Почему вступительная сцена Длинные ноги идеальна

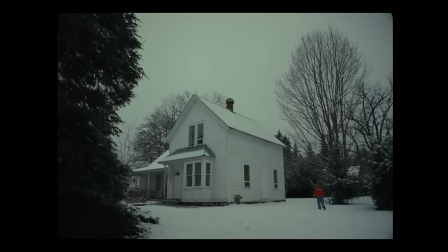[4:05]
Земля, небо, дом были белыми, даже длинноногий был в белом, а она была в том ярко-красном,
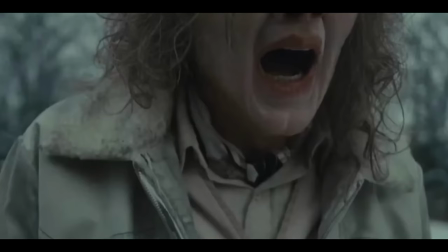[4:12]
который мы видели в первом кадре при переходе, в кадр показывая, что ей грозит прямая опасность. Когда длинноногий впервые появился, это произошло очень внезапно,
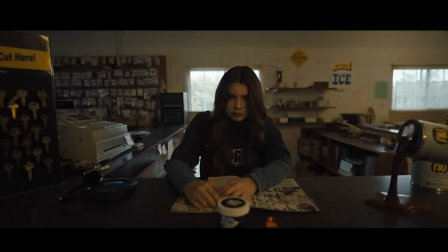[4:22]
но мы увидели только нижнюю половину его лица, что оставило простор для воображения.
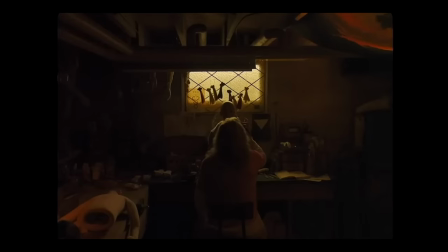[4:28]
Представляя его, мы опирались лишь на его писклявый голос и тяжелое дыхание.
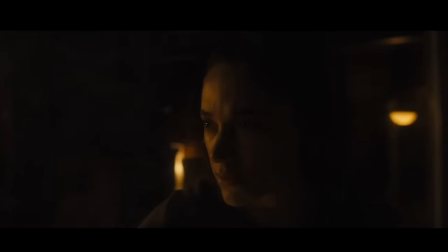[4:33]
Говорят, что то, что мы представляем сами, может быть страшнее того, что нам показывают.
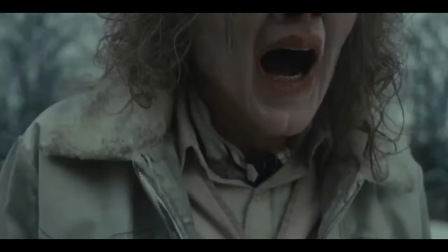[4:38]
Так что не увидев его лицо полностью при первом знакомстве и имея только голос,
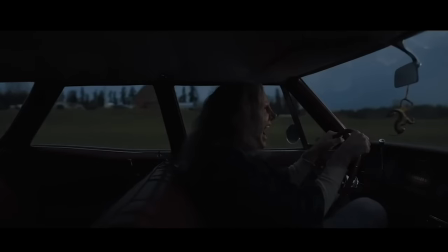[4:44]
наше воображение рисовало самые ужасающие образы.
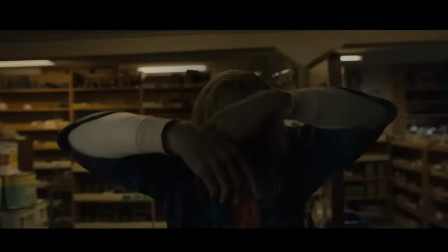[4:48]
Когда мы наконец увидели его лицо целиком, это длилось лишь миг, а потом он надолго исчез из фильма.
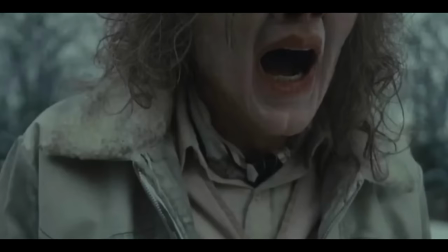[4:57]
Способ дать нам взглянуть и позволить этому осесть в сознании, пока мы снова не увидим его позже.
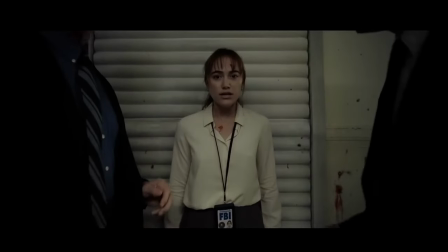[5:04]
Важность сцены. Без остальной части фильма эта сцена не имеет контекста, и это важно,
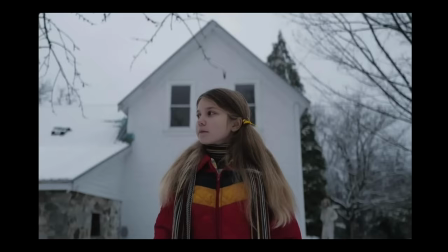[5:10]
но она стала одним из ключевых моментов во всем фильме, так как именно она способствовала многим убийствам в городе и была причиной того, почему Ли Харкер была такой в настоящем. Неуклюжая, забывчивая и непомнящая своего прошлого.
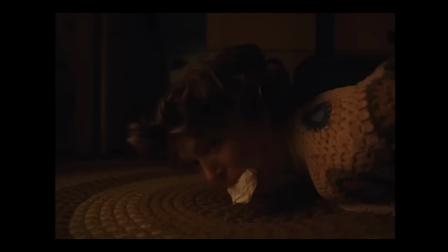[5:27]
В тот день Длинноногий связал мать Харкер и планировал убить ее и Харкер, но чтобы защитить себя и дочь,
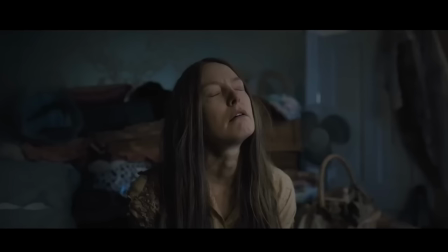[5:33]
она пообещала длинноногому стать его сообщницей и помочь ему совершить убийство, которое он хотел.
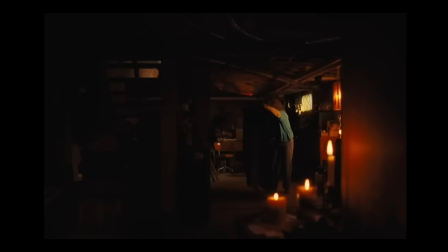[5:40]
Он жил под ее домом в подвале, поклоняясь дьяволу, делал кукол, а мать Харкер затем отдавала их семьи,
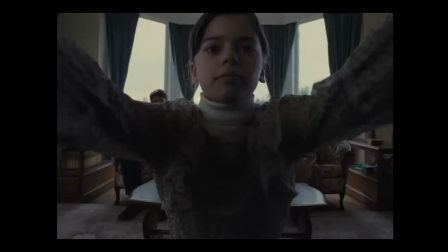[5:46]
которые она посещала, затем совершали убийство из-за черной магии, таившейся в них.
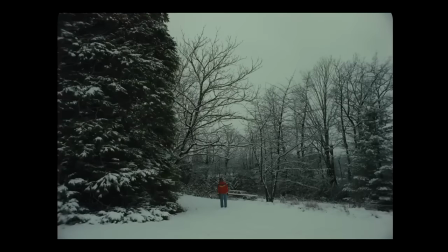[5:52]
Эта начальная сцена стала катализатором убийств многих невинных семей.
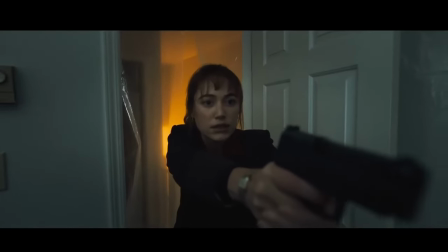[5:56]
В этот момент черная магия овладела разумом Харкер, изменив ее до самого конца фильма.
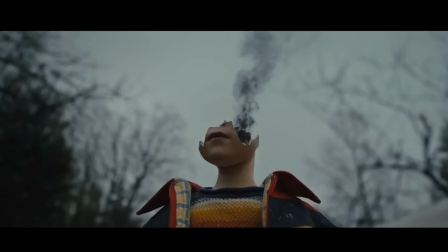[6:04]
Длинноногий создал куклу, которую она долго хранила, с металлическим шаром внутри, содержащим черную магию.
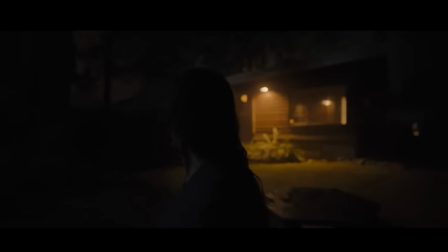[6:10]
Он действовал как мозг, заставляя забыть пережитые травмы, но также дал ей шестое чувство,
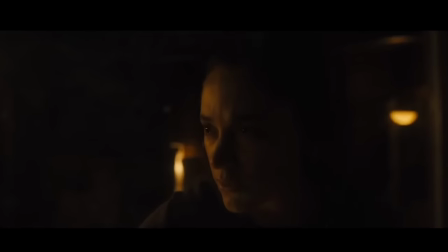[6:16]
помогавшее раскрывать дела, что, вероятно, способствовало ее продвижению по службе в ФБР во взрослой жизни.
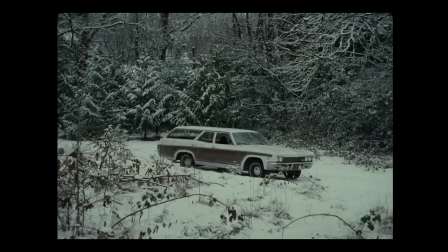[6:24]
Эта сцена в начале фильма обрела смысл лишь в конце, когда выяснилось, что это был Харкер, мать оказалась сообщницей.
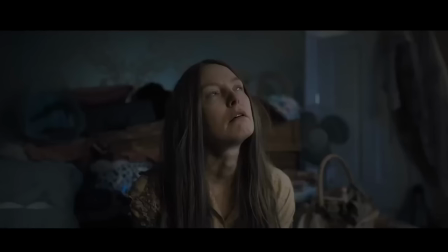[6:31]
Так что все замкнулось, создав ощущение завершенности.
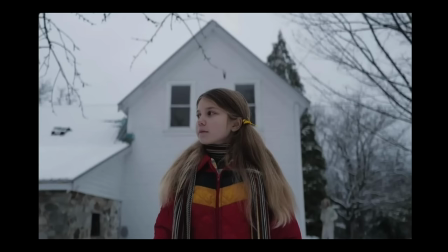[6:36]
Я считаю, что эта начальная сцена одна из лучших вещей в фильме.
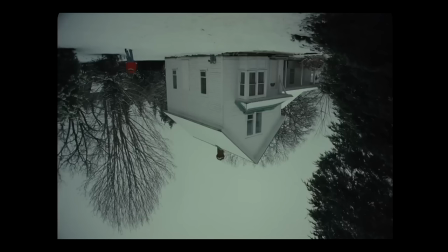[6:41]
В ней были самые напряженные моменты, лучшее использование звука,
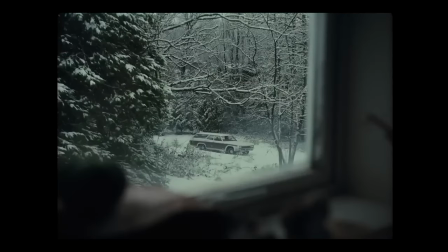[6:46]
креативные ракурсы камеры, цвета, а также самые страшные моменты.
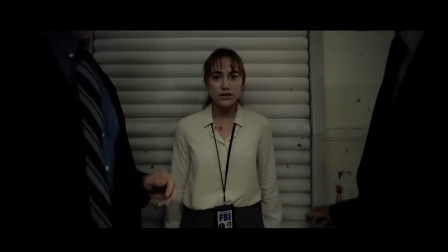[6:50]
Фильм сам по себе хорош, но эта сцена заложила отличную основу,
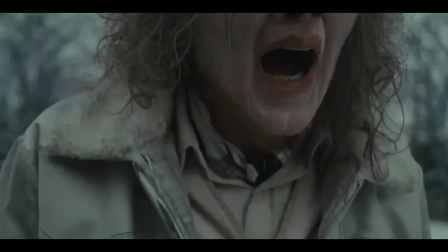[6:55]
задала тон и подарила кошмарный образ Длиннонога, который засел в голове до его появления.
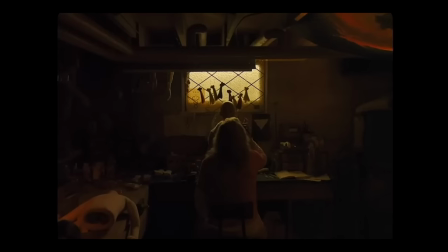[7:02]
Жаль, что весь фильм не был таким же хорошим, как начало, или не сохранил это качество.
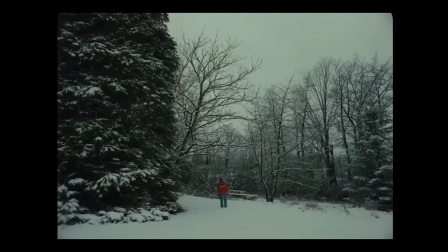[7:08]
Но, пожалуй, именно здесь он был на высоте, и, не поймите меня неправильно, это была идеальная вступительная сцена для фильма. Вот почему начальная сцена Длиннонога